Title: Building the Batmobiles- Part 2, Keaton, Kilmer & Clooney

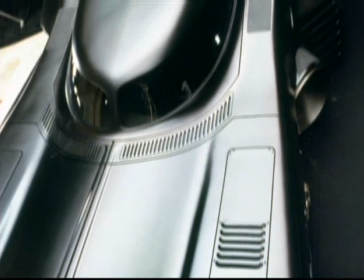0:00 From the word go, it always looked really good. And there were some nice details that Terry found. I think like the petrol cap was from like a London bus. I was at home one day and I was trying to think of the headlights. What could we do? And my wife had a Honda Civic. And I see this.
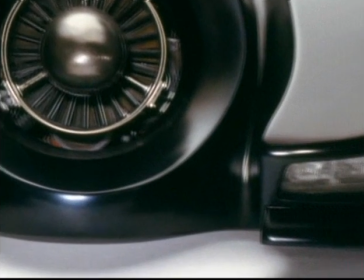0:19 I thought, oh, I could use those. I put them upside down. That'll work. One comment that Tim made about that was, we're too white, can you get the yellow ones?
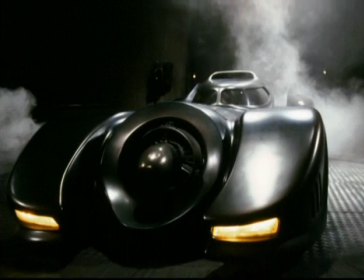0:29 So all I did was just paint them yellow. And that's exactly what we used.
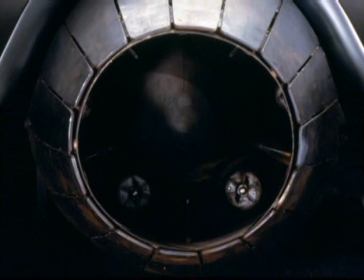0:33 Anton was saying that, you know, the big exhaust pipe, which I was thinking about because of the afterburners on jets.
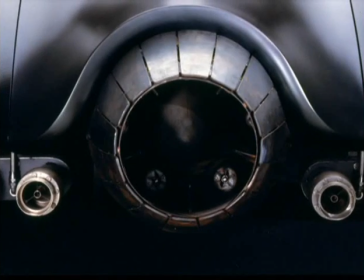0:39 So I suggested that thing. And then we had the rear lights. He said, well, everything's round, a round exhaust pipe, so we should have some round back lights, you see.
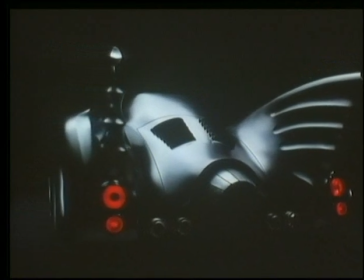0:49 So instead of having them made, which is far too expensive, I was thinking we'd just get some that's already off a car. The Ferrari had round ones. So I contacted Ferrari and we got the round ones, and the round ones stuck them on the end.
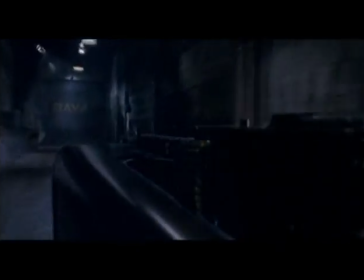1:04 Then we had to incorporate the gadgets. So we had 2 Browning machine guns either side.
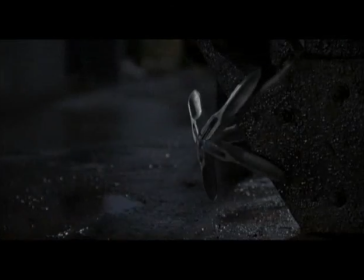1:14 And we had the grappling gun, which used to fire out on the left-hand side. All had to be tested and all difficult things. Hood slides. And there's 2 ears sticking out of the top of the... We hadn't accommodated the 4 inches of his back ears.
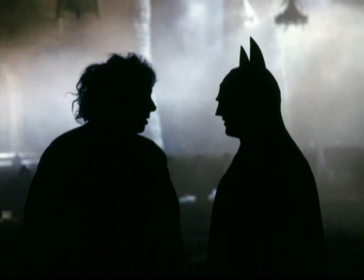1:35 So that was quite funny after, not on the actual day. Tim was saying, well, lower the seat.
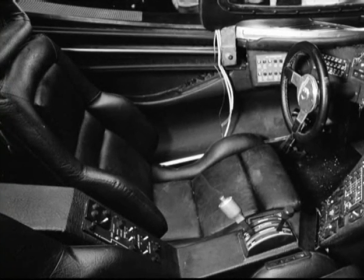1:41 I said, Tim, we can't lower the seats anymore. It's right down the bottom, can't do anything about it. So I believe they made a new hood with slightly shorter ears.
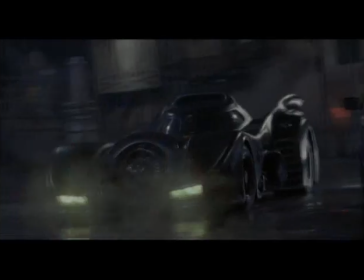1:50 The afterburner had to look like a jet engine firing up, really.
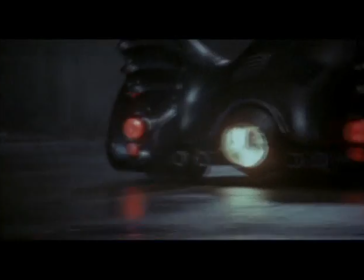1:54 So in the end, we finished up with pumping petrol and paraffin in a mixture and getting the burn and gas. And it is quite effective, I thought, in the end. It looked quite good. The Batmobile, I thought, was incredible. I mean, far better than anything that came later because it had a real honest look. It looked like it was tough.
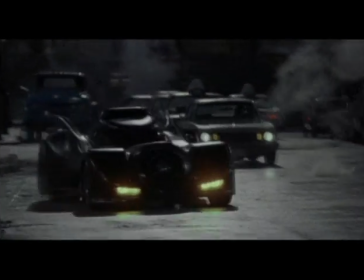2:14 We only had one. And the first time I saw the Batmobile came on the corner, it was going sideways. And I thought, this is it. I'd be on the phone to the producers saying, if I was you, I'd get another one.
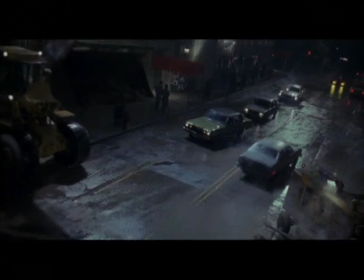2:24 But the driver just about corrected it in time because it really wasn't that roadworthy. It could actually go much faster than what the amount of room we had, you know. Just by the time it got up to speed, you know, it's like you're off the studio lot.
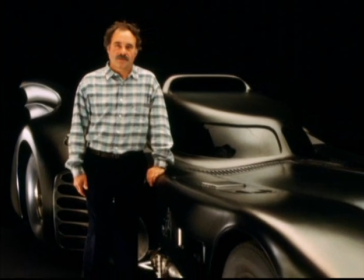2:45 But I did drive it. I think I got up to the speed of about 75 miles an hour.
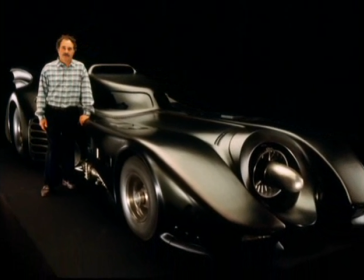2:50 I thought the car was going to take off. And I can tell you when you're driving the car, because it's left-hand drive, the bonnet seems to go on forever. I did drive it for a second. I don't think they wanted me to drive it, given my driving record.
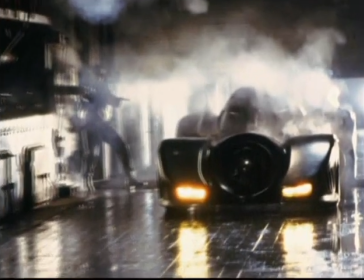3:11 Yeah. I remember when we did the chemical factory, and it was just supposed to be a little tiny car chase. You know, but once I saw that Batmobile, I said to Tim, you know, we've got to, you know, we did a whole sequence instead of just a couple of shots.
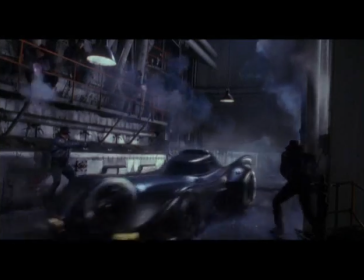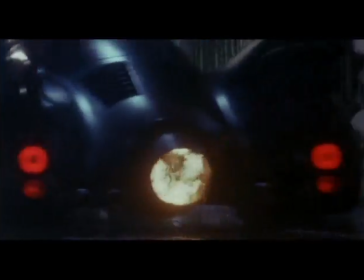3:29 Chemical factory scene with the Batmobile was a tricky situation for us in the fact that we had so many elements with the Batmobile charging through the chemical works.
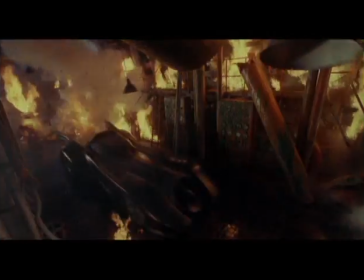3:47 Had to be doing 30 miles an hour, explosions going either side of it.
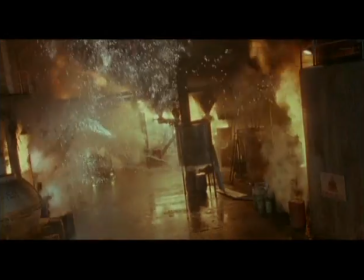3:53 We started off with 2 or 3 shots. We probably ended up doing 15 or 20 to make a whole sequence, you know. And it's all in the film, which is always quite nice.